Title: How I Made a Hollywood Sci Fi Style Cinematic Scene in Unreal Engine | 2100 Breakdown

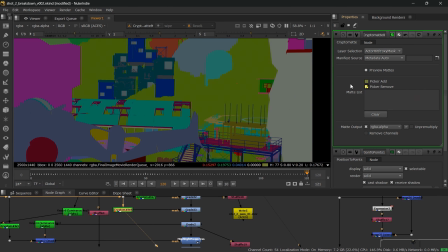4:12 From there, I started doing some color correction, focusing on specific areas and objects for better control.
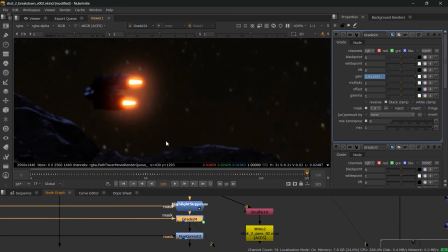4:19 And I also noticed the ship thrusters in the distance felt a bit too static, so I added some variation to make them feel more alive.
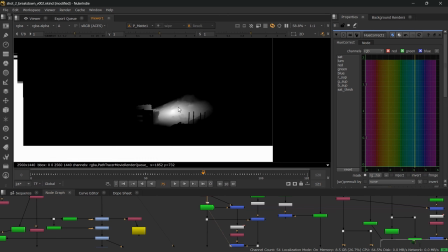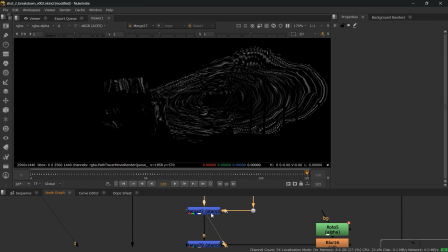4:33 Since the sequence includes rain, I began adding rain interaction first.
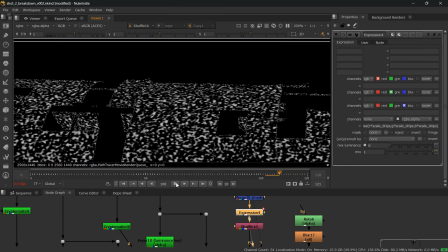4:38 Things like ripples on the ground, water sliding down the roof, and some interaction on the ship.
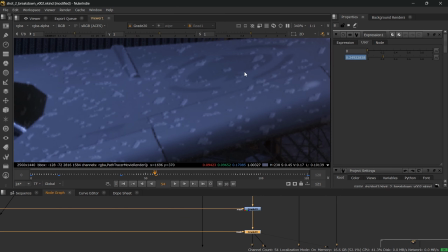4:45 In my case, I created those effects using expressions with noise patterns, but you can also do it with P-Noise, which is a better tool.
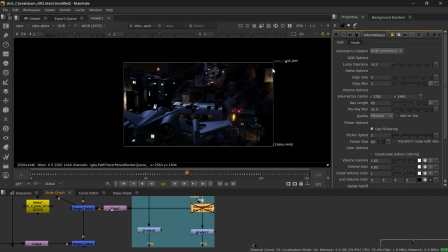4:54 And to add more depth to the shot, I introduced some volumetric light grays.
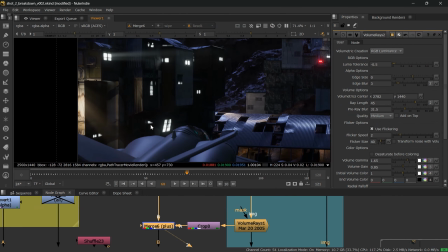4:59 They help it separate layers in the scene and also interact nicely with the rain.
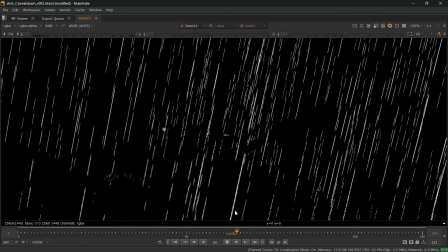5:04 And I did a couple of rain renders in Unreal using Niagara,
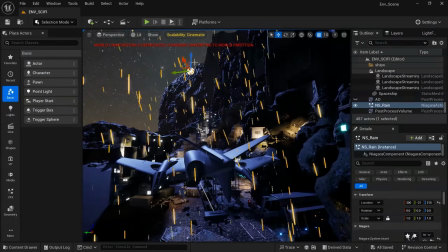5:09 but after a few crashes, I decided to move forward to keep things stable.
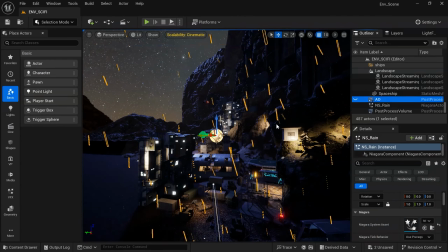5:14 So I created the rainy nuke using noise patterns projected at different depths across the scene.